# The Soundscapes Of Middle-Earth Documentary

So I wound up fabricating breaths, inhale, tiger, exhale, lynx, inhale, tiger, exhale, lynx.
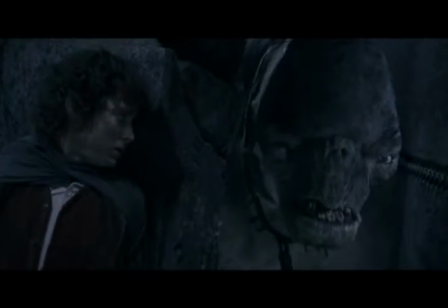And then he gets this one moment where the cab troll basically realizes he's mortal.
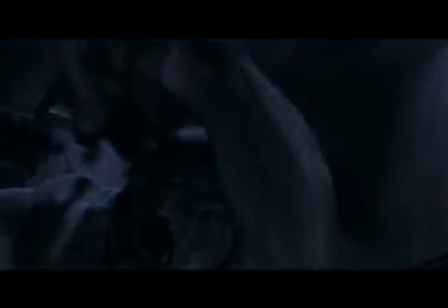And right at that one moment,
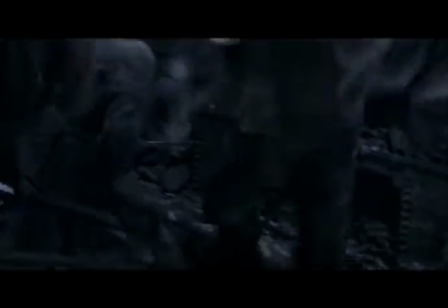we changed the cave troll's vocalizations completely from anything aggressive or tired to a very sad,
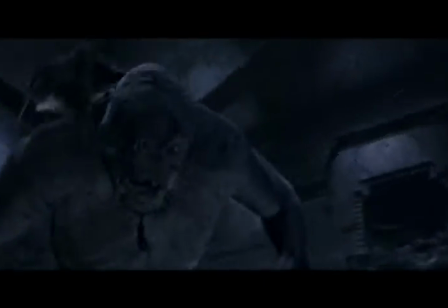mortally wounded walrus sound.
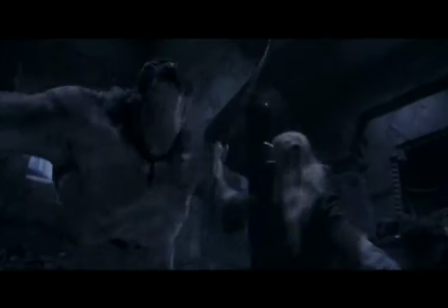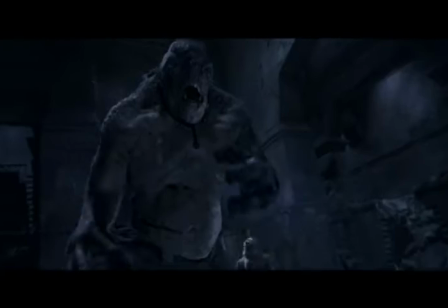Peter's description for the Balrog was, he said, this is not a physical creature. It's basically shadow and flame. I mean, he's made out of rock and lava, so he needs to have this sort of very natural, organic, rocky feel.
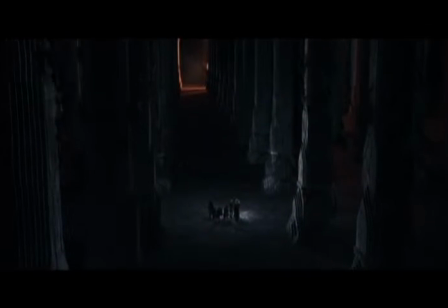So I thought it might be good to try to make a growl out of a rock. This just ungodly, low, grinding roar.
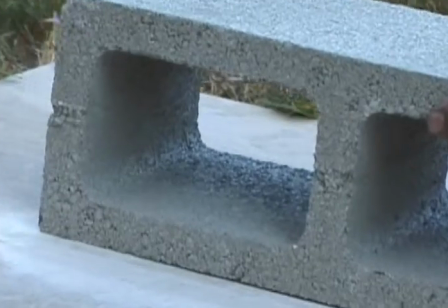So, I recorded probably an hour's worth of cinder blocks scraping across a wooden floor.
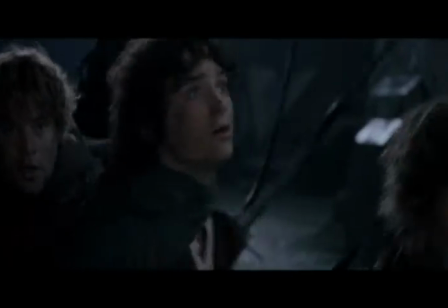You can really hear that too. I mean, it's just this big sort of rocky scraping.
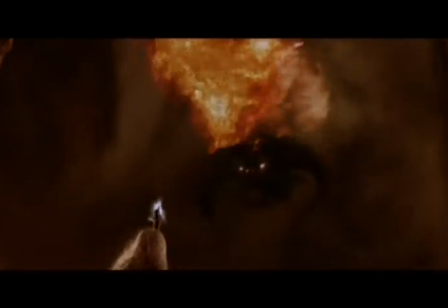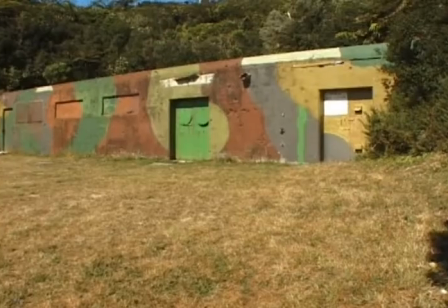The effects for Moria were recorded in these old tunnels that are built in a hill overlooking Wellington.
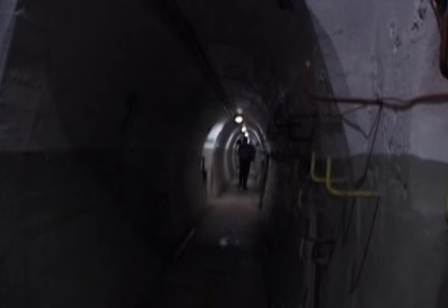These phenomenal tunnels that just had this reverb tail that just went on forever.
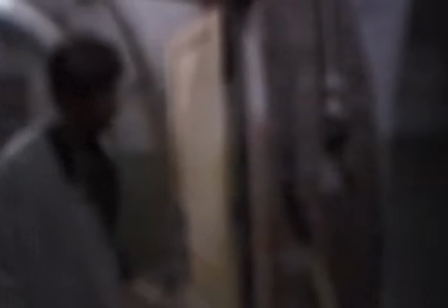The cave troll,
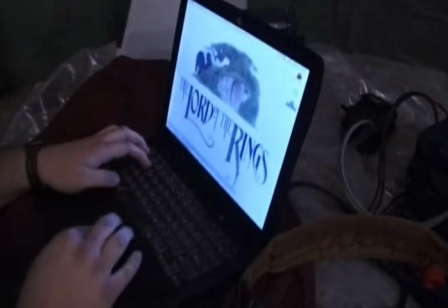we took him in there and played him off of a laptop and through speakers allowed us to get the sound that Dave had come up
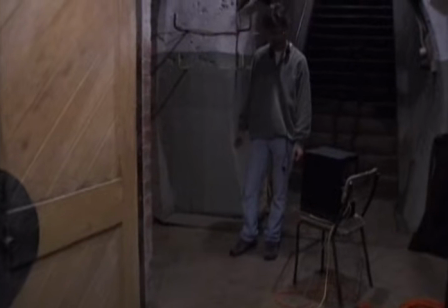with for him in this natural environment
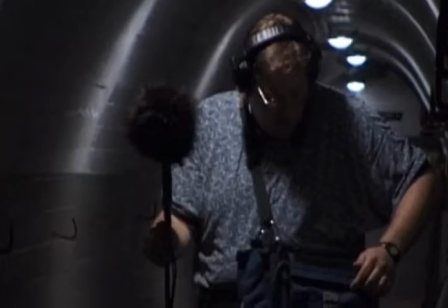that was very similar to the environment that he is in in the movie.
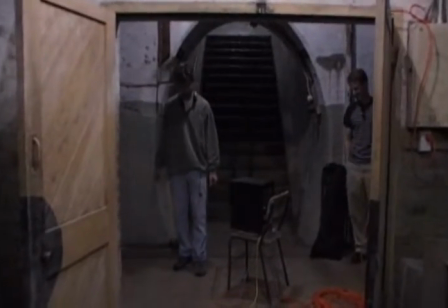So we took the vocalizations for the Moria Orcs and the Balrog and the Cave Troll, we recorded all those things over the speaker in there.
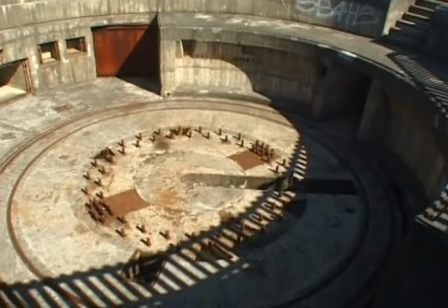The Ringwraiths were a tremendous challenge.
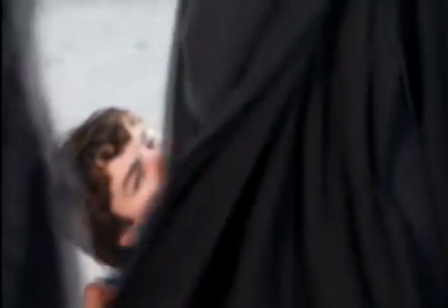One of our final screenings we had, this is after we've completed the final mix, PJ turns to me and said, Well, I think we need to get on those wraiths. I don't think there's anything there worth saving. They're not scary. They're not chilling. They're not working. The problem is, the element we like, I only have one of, so I played the element for him.
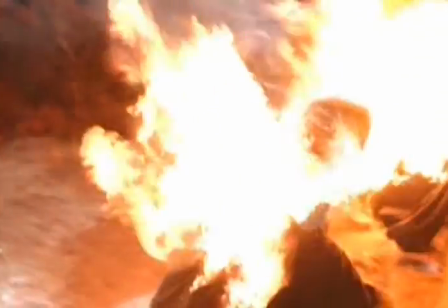And he said, oh, Fran can scream like that. And so we dragged Fran onto the Foley stage. And she stood there and she kind of took a deep breath in.
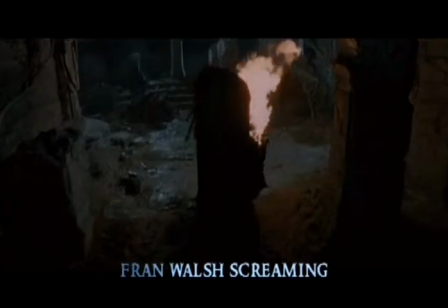And got the most spine-chilling screams I've ever heard in my life. They just about knocked me on my ass. And that wound up being a huge element in the Ringwraiths, you know. that gives them a lot of their piercing body.
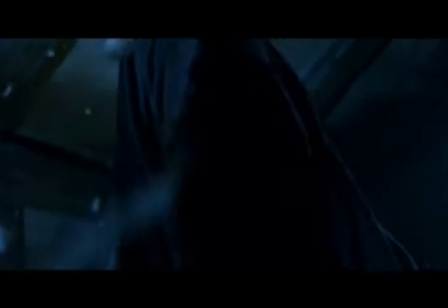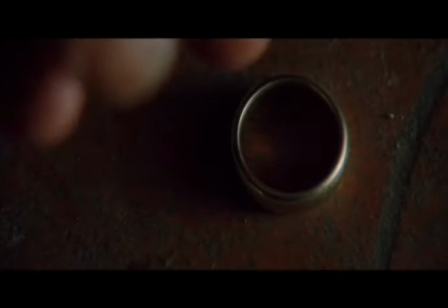The ring in the script is very much a character. It has a force and a presence and an energy.
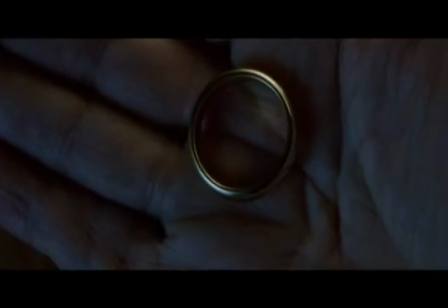When I first started playing with ring sounds with Peter, we were going for an actual more physical ring sound. and that turned into the ring having an actual voice